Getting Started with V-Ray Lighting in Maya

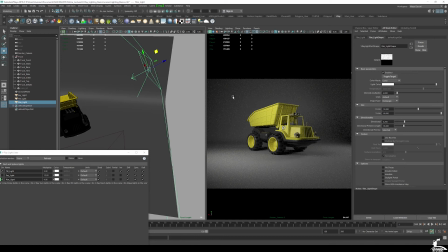[16:24]
Okay, so I will rotate this down, get a little bit more interesting. So kind of a higher view. Now what I'm getting here
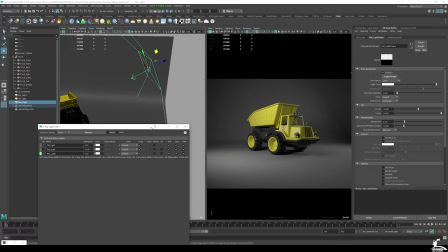[16:36]
is you can see I'm starting to get this accent lighting, this rim lighting across the front grille here.
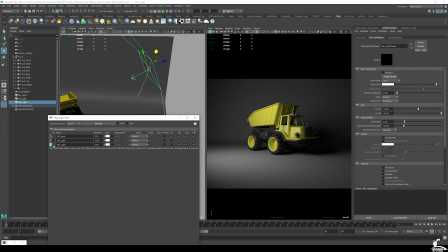[16:42]
So if I go ahead and turn that on and off, you can see exactly what it's doing. We're getting these really nice details coming off of the vehicle, right?
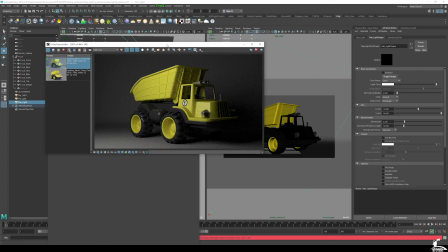[16:56]
Which is giving us things like more readability,
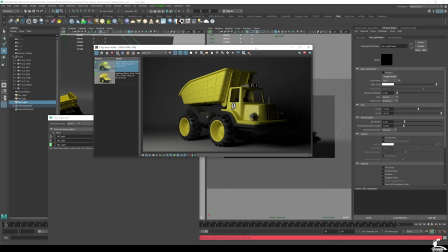[17:02]
more visual interest, more emphasis, right? So I just turned on IPR, so you can kind of see that here a little bit more in a more focused view.
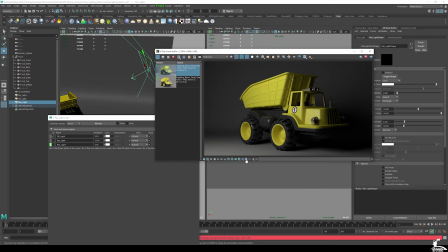[17:12]
Let me turn off history here, just so you can kind of, I can get more real estate.
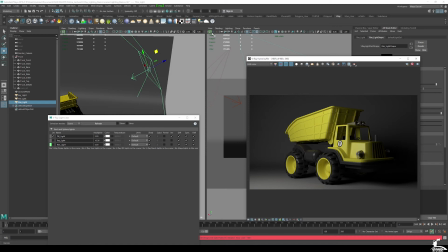[17:18]
All right, so I want this to be now on the actual camera. This was good for initially setting up the lighting, but with the camera that I have,
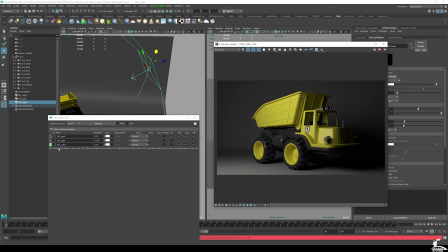[17:27]
it doesn't take into account the resolution and, you know, the frame, safe frames, frame padding, all that stuff. So I'll go ahead and enable that. So now you can see, again, it's a subtle effect, but we're now getting highlights here.
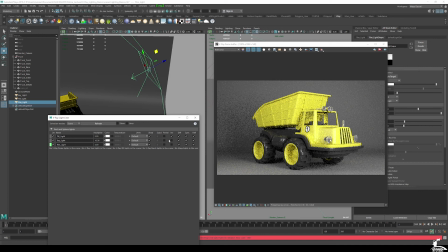[17:40]
So turning it off and turning it on again. And now with the key light and everything that we have here, it's all starting to come together. Obviously, with the key light, things are a bit bright, which is fine.
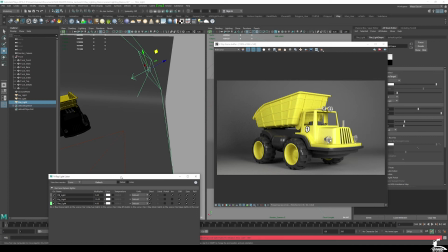[17:55]
And if I wanted to, right, things are still a little bit flat here.
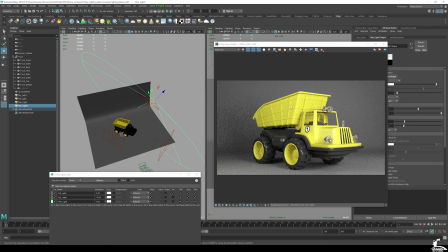[17:59]
I can add another rim light on the other side of the vehicle. So I'll go ahead, Control D to duplicate that.
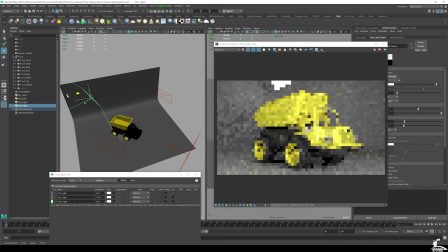[18:07]
And let me go ahead and just move this over to World Transform.
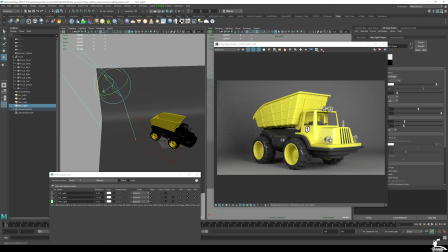[18:13]
And I will go ahead. I can do that here in the tool settings here.
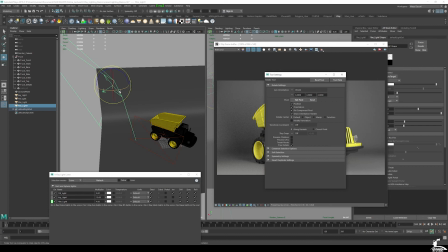[18:20]
Let me just bring it over here. If you wanted to just use world, rotate this
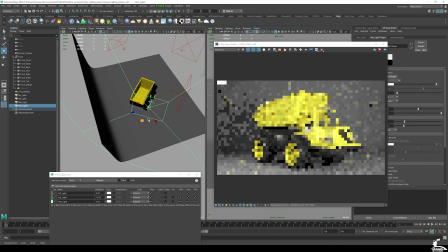[18:27]
so it doesn't mess with the transforms or the orientation, I should say.
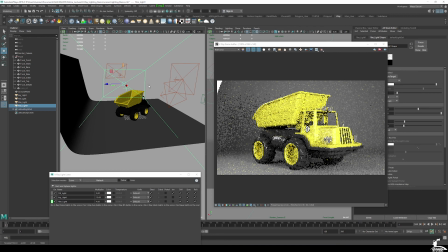[18:36]
So now with this light, I'm getting this nice, again, rim lighting that's coming off of this vehicle here, off of the lip of this part of the dump truck, as you can see where my mouse cursor is.
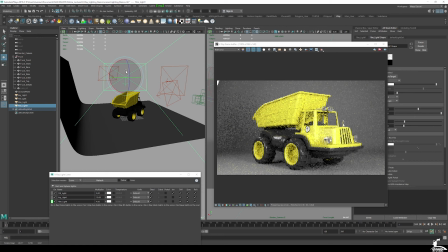[18:55]
So I can maybe bring that up a little bit higher, rotate that down a little bit, and that starts to look pretty good. So if I refresh my light lister, we have rim light 1, rim light 2,
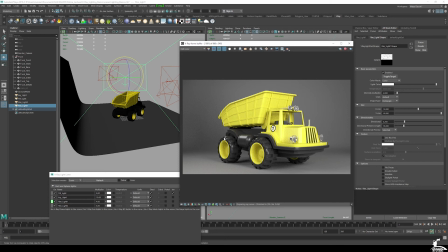[19:12]
and we're getting, again, some nice accent lighting coming off. We're getting more highlights coming off of the tire tread, which is great. And then we're getting most of the brightness kind of hitting initially from where our key light is coming from.
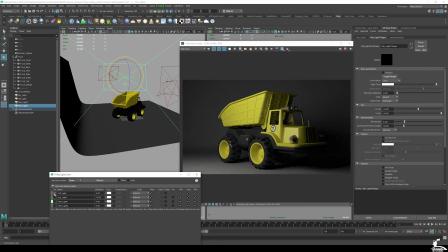[19:27]
All right, so I'll go ahead and kind of disable these each off one by one with IPR.
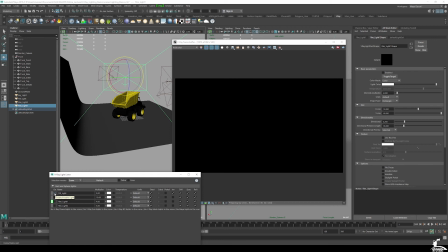[19:36]
And so no lights. I'll actually start with the rim light 2. So you can see we're starting to get that here on the front grille, and it's really helping give us some nice highlights at the front of the dump truck. Okay, rim light 1,
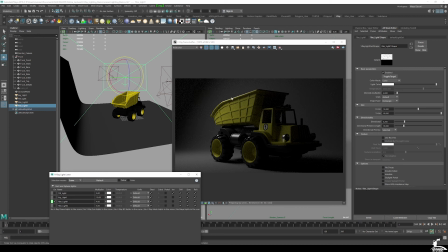[19:55]
You can see now I'm starting to get this really nice highlight here along the rim of the truck. I'm getting highlights along the wheel tread and this nice one across this capsule here.
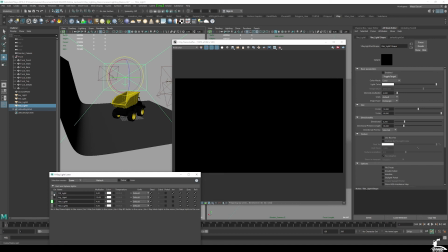[20:06]
And then here's my, let me jump to fill light.
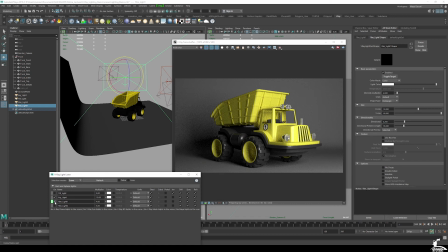[20:12]
Fill light's just kind of giving us some good balanced lighting, filling in the darker spots. Because without the fill light, things will be probably just a little bit too dark. We can, of course, add in, see how it looks like without it.